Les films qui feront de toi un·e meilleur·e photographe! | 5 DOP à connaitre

YouTube, WhatsApp, cool! Un nouveau confinement. Alors oui, on annule les shootings que j'avais prévus, mais ça va, suffit de changer de plan, hein. Tu connais les bails, quand on peut pas faire de photoshoot, eh ben on se fait juste un bon shoot d'inspiration, histoire de s'injecter quelques images de dingue directement dans la rétine et faire de nous de meilleurs photographes. Enfin, quand on pourra sortir faire des photos. Aujourd'hui, tu sais quoi, ça va être particulier. Storytime. Les premières fois où j'ai pensé à faire une chaîne YouTube, je voulais pas la faire sur la photo, mais sur le cinéma. Tu sais que je suis aussi réal et le cinéma, c'est ma grande passion. Et franchement, j'avais des super idées pour cette chaîne. Mais surtout, le cinéma, ça combine tout ce que j'aime. L'art visuel, utilisé pour raconter une histoire. À travers un média animé, oui, mais dont les règles élémentaires restent les mêmes que celles de la photographie. J'aurais pu te faire un classement, genre 5 ou 10 films à voir pour améliorer tes photos, mais honnêtement, j'ai envie de te donner bien plus que 10 films. Donc, on va plutôt tourner le truc en parlant d'un métier assez méconnu, celui de cinématographeur.
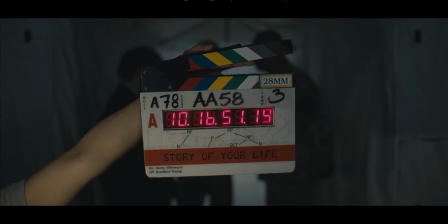59s
En français, on parle du DP, le directeur de la photo.
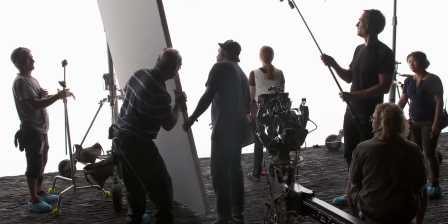61s
Parce qu'on met souvent en avant le réalisateur, mais en fait, lui, c'est plutôt un chef d'orchestre qui coordonne tout plein de corps de métiers différents qui vont créer le film selon sa vision.
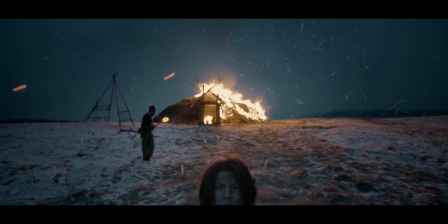71s
Le DP, c'est lui qui se charge de retranscrire visuellement le film, de son esthétique globale, de sa lumière.
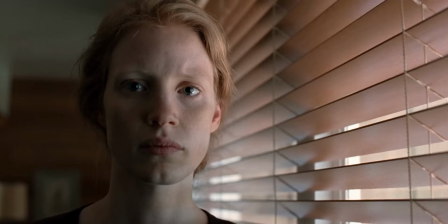77s
Enfin, il va diriger le directeur lumière, le gaffeur.
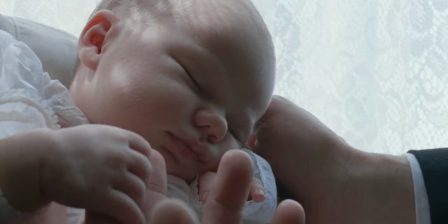80s
C'est lui qui fait généralement le choix de la composition, des focales, des caméras à utiliser pour obtenir le look recherché. Je vais donc te présenter 5 grands cinématographeurs pour pouvoir te donner une longue liste de films à voir que tu vas pouvoir poncer pendant que t'es enfermé chez toi. Bon, attention, je te parle pas de mes films préférés ou forcément de chefs-d'œuvre, même si c'est le cas pour beaucoup d'entre eux. Juste des films visuellement très forts. Le but de l'exercice, c'est que tu regardes ces films en analysant l'esthétique, comment chaque détail de chaque plan conduit à raconter quelque chose, dans l'optique d'apprendre des plus grands et de retranscrire ça dans ton travail photo. L'inspiration est partout. On va commencer par un des seuls que tu connais peut-être, et c'est un des rares DP qui est assez médiatisé, notamment pour ses nombreuses nominations aux Oscars, il s'agit de Richard Dickens.
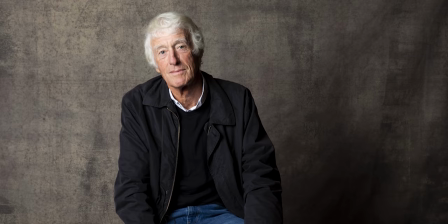122s
L'ami Richard naît dans le Devon en Angleterre, où il va vite devenir passionné de photographie. True story, adolescent, il va être refusé de la National Film School parce qu'on trouvait que ses photos n'étaient pas assez filmiques. 15 nominations aux Oscars les gars, va falloir vous détendre. Après plusieurs essais, il sera finalement accepté et il y rencontrera Michael Radford qui sera à l'origine de sa carrière.
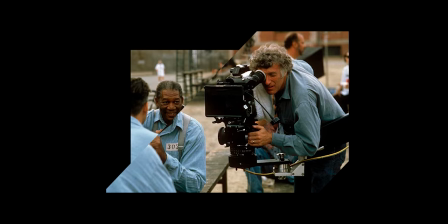139s
Pendant plusieurs années, il va surtout réaliser des documentaires pour débuter, et c'est Michael qui va lui proposer de le rejoindre sur un premier long métrage après qu'il ait été impressionné par le travail de Richard sur la série Walcott.
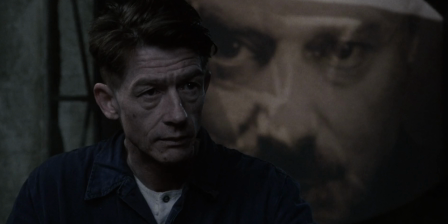148s
Mais c'est leur seconde collaboration qui va révéler Dickens avec le film 1984, l'adaptation du roman de George Orwell,
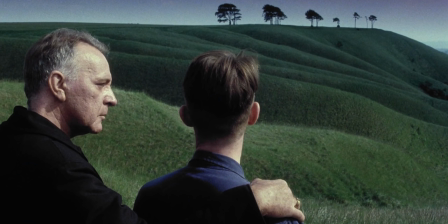155s
et montrer son talent pour créer des palettes de couleurs au service d'une atmosphère, de l'histoire racontée.
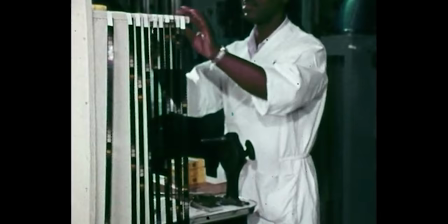161s
Pour ça, il va remettre au goût du jour une technique ancienne, celui du bleach bypass, le traitement sans blanchiment.
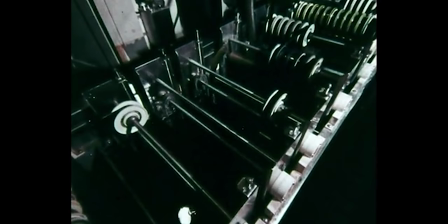166s
Quand tu développes une pellicule, vidéo ou photo, du négatif au positif, t'as une étape de traitement appelée le blanchiment.
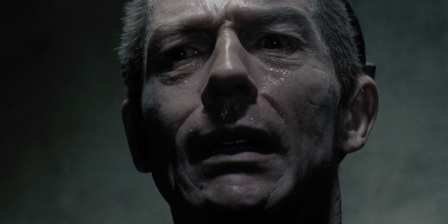172s
Si on supprime cette étape, l'argent qu'il y a dans la chimie n'est pas retiré de l'émulsion et il va donner cet aspect métallique au rendu. On va avoir un grain particulier mais surtout une désaturation dans les tons noirs et un contraste poussé.
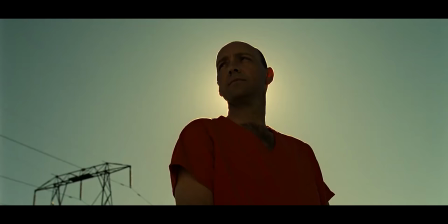184s
En fait, on a l'impression d'une image en noir et blanc sur laquelle on aurait mis une image couleur par-dessus.
Here he comes.
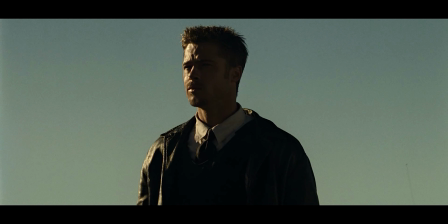191s
C'est une technique qui sera ensuite souvent réutilisée, par exemple dans Seven, What's in the fucking box?
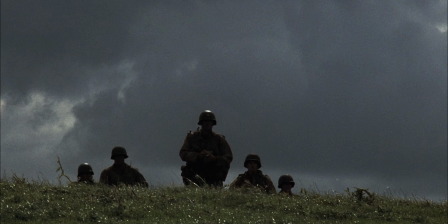197s
Où il faut sauver le soldat Ryan. La force de Dickens, c'est pas de vouloir créer un style Dickens, mais au contraire de mettre son talent pour créer des visuels, compositions, couleurs, qui sont au service de l'histoire.
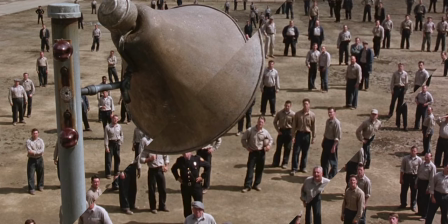209s
Son talent, c'est de s'adapter et d'explorer quelque chose de nouveau à chaque fois.
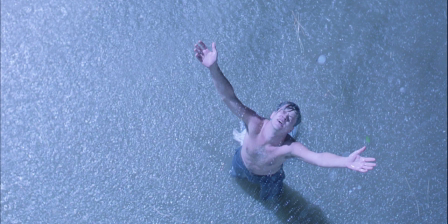213s
Je te conseille des films comme Les Évadés, pour lequel il a reçu sa première nomination aux Oscars, ou La Dernière Marche,
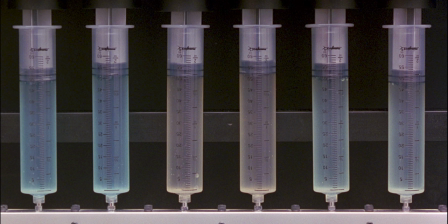219s
qui ont le point commun d'être vraiment très simples esthétiquement, mais parfaitement adaptés à l'histoire racontée.
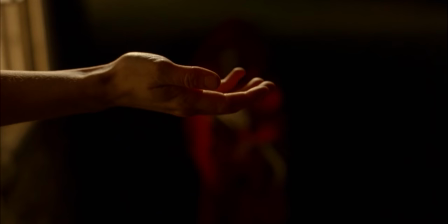226s
J'aime aussi beaucoup la photo de The Village, de Night Shyamalan, même si le film est souvent décrié.
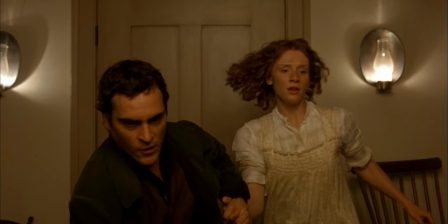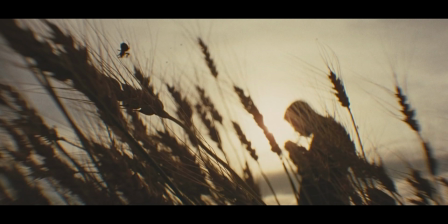238s
Mais un de mes préférés reste L'assassinat de Jesse James par le lâche Robert Ford,
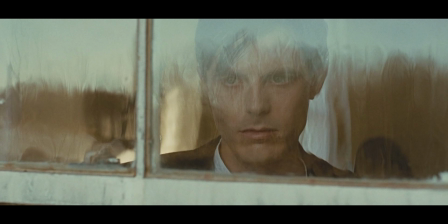242s
un film visuellement extraordinaire, une palette de couleurs parfaite, et j'ajouterai une bande-son magnifique.